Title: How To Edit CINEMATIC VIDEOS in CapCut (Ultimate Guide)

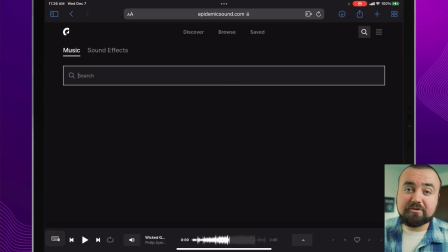4:07 So we're gonna hop over to Epidemic Sound, and I'm doing this from the Safari web browser, but I'm gonna go to sound effects,
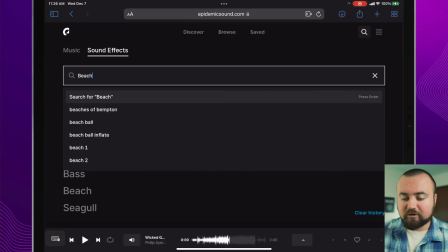4:12 and I'm just gonna search beach, and I'm gonna get a whole bunch of different sound effects related to the beach.
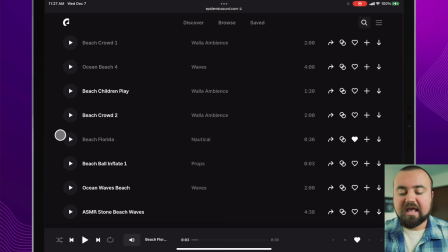4:17 Now I found this one, Beach Florida, and you can't really hear much. It's just a very kind of, like someone held out a mic on an empty beach. So I'm gonna add this into our project. So I'm gonna download this one and add it in.
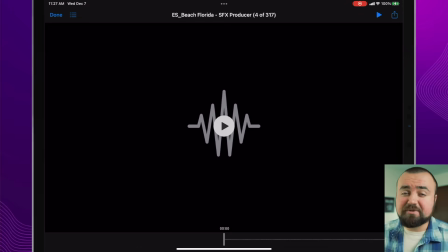4:34 And in the same way, this should be the same for iPhone and Android.
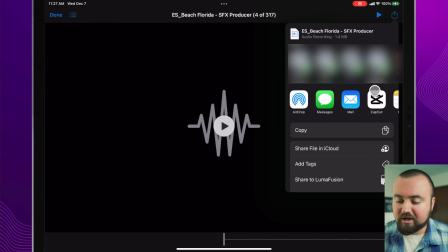4:36 I just go to my Files app, I click the share button, and then I click CapCut, import audio to CapCut, and boom, we have it underneath.
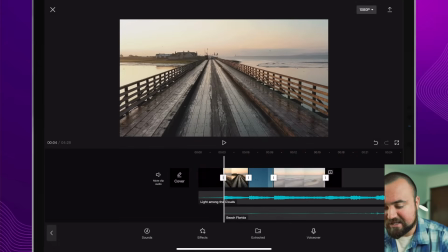4:43 And I want the ambience to begin right when the beat hits. Now I wanna target some of the more obvious sound effects.
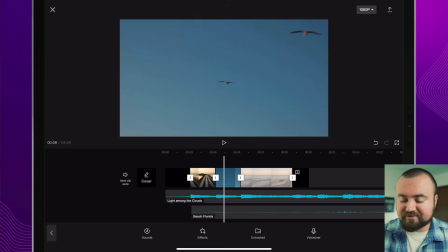4:49 Like we got seagulls and we got waves. So let's go find a seagulls effect. There's our seagull noise.
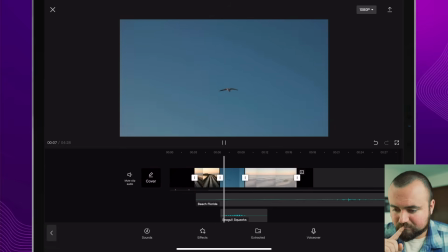4:53 Let's just take a listen. That's actually kind of loud.
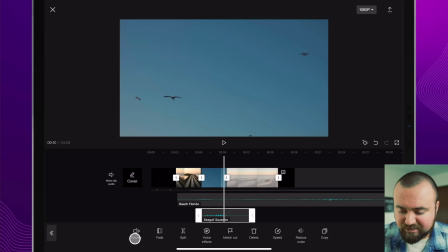4:59 I'm actually gonna click on the seagulls. I'm gonna turn volume down because I want it to be overpowering noise.
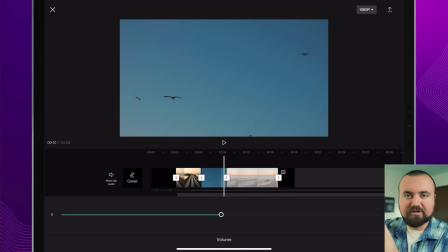5:05 I want it to, you know, the seagulls are far away from this camera. I want to make sure it actually sounds like we are capturing the audio in this scene.
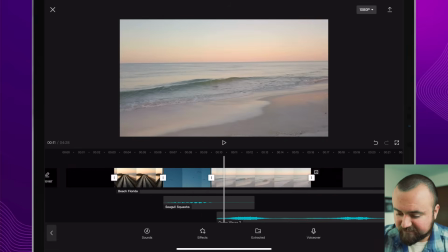5:15 Awesome. And then let's go find some waves for our wave here. And then I just gotta align this ocean clip right when the wave actually hits.
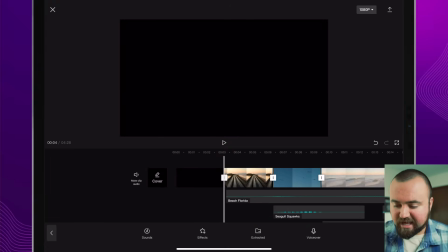5:23 That way it actually sounds like it's really doing it. And then one last sound effect I wanna add is right when the beat hits, I actually want there to be a little bit of a bass.
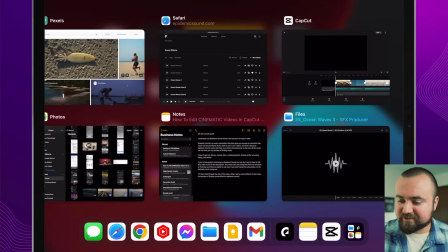5:32 So I'm gonna hop over to Epidemic Sound and I'm just going to search bass.
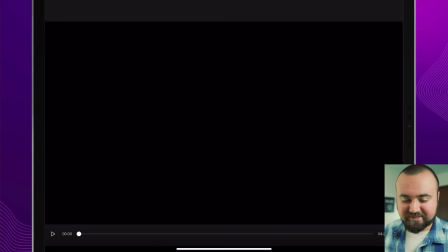5:38 All right, full screen here, take a look at this.
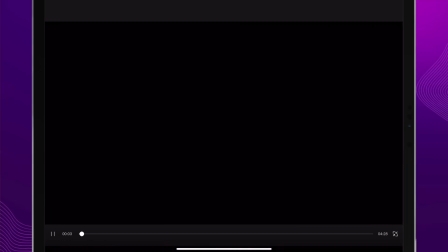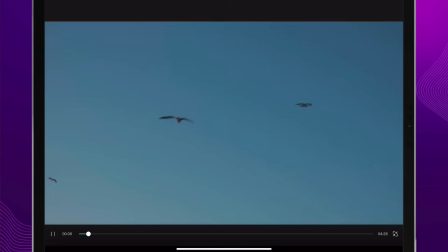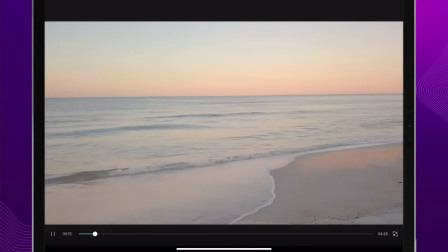Step number four, which is to color grade our footage. Now, what's super important to keep in mind is we must color grade our footage to the feel we are trying to give our viewer.
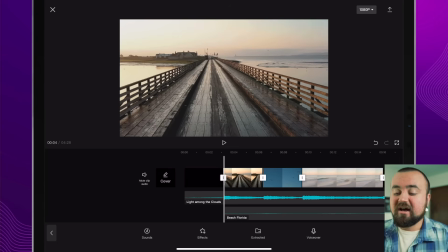6:07 You can really mess things up. For example, we have this scene here. Let's see what happens if I color grade this. If I go into the adjustments here and color grade this to make it look scary.
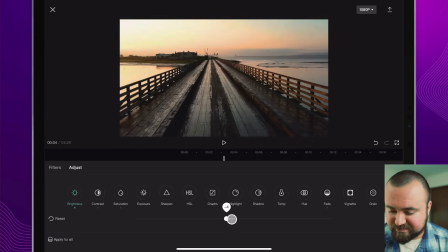6:18 So maybe I increased the contrast here and turn the brightness down, and then maybe I make the temperature really, really warm.
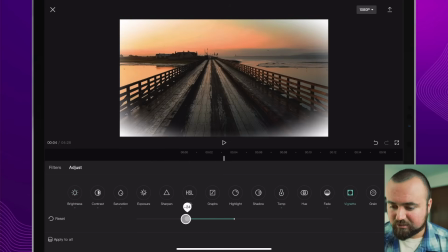6:26 And then I add a vignette to, you know, make this look really, really scary-esque.
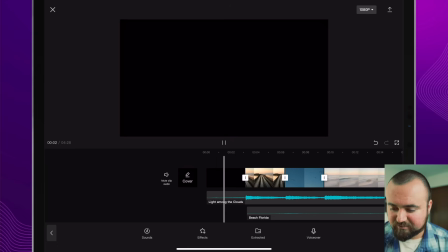6:33 You know, and then we play the music here. Like, that doesn't look peaceful.
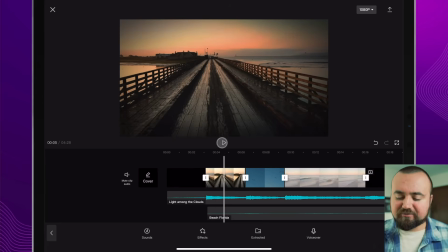6:40 This looks like we're about to make a scary film. So depending how you color grade things, it could totally throw off your video. So we want this to be more peaceful, bright, happy-esque. So that's what we're gonna try and do.
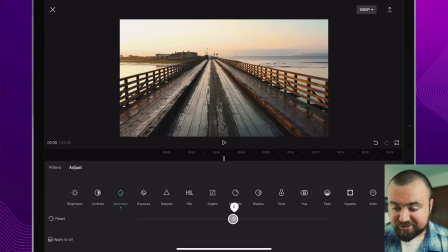6:51 So what I'm probably gonna do is increase the saturation a bit so it's a little more happier there. I'm gonna try and keep the brightness on the bright side. Really don't want there to be any too deep of shadows. Like, I want this to be a happy looking scene here. What's also really helpful to do is this HSL setting.
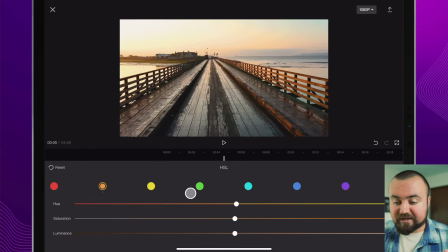7:08 So if you click on this, you can actually change the effect of just an individual color in a scene. So for example, we have the orange sunlight here. I'm gonna click on the orange and I'm gonna just turn the saturation of the orange up.
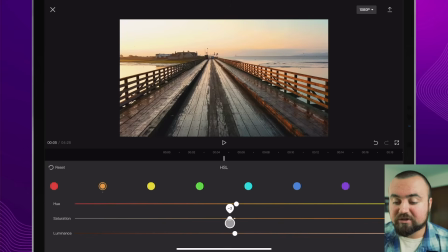7:22 I'm just affecting that orange color in the scene here so I can really make it show that golden hour beautiful look really, really nicely. So simply put, think about the mood you're trying to communicate with your color grading. And then number two is to just go through these settings, keeping that in mind, and kind of mess with them. You know, I'm not gonna sit here and pretend like I'm a color grading expert. I'm not. But what I like to know is I'm trying to communicate happiness. So which one of these settings is going to, you know, make it seem, you know, communicate that message? Obviously turn up the brightness, making the colors more colorful. Or if I'm trying to do something more like thriller and suspenseful, obviously I'm going to have higher contrast where there's gonna be darker shadows. So as long as you have that concept in your mind, you'll be able to go through and adjust the colors and the brightness to communicate the message.
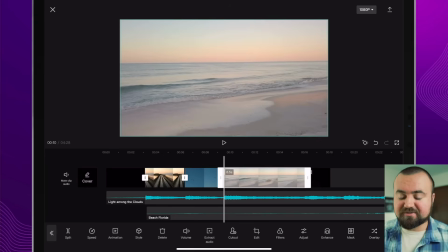8:13 Just in case you wanna see me do this live, I'm gonna do it for this one.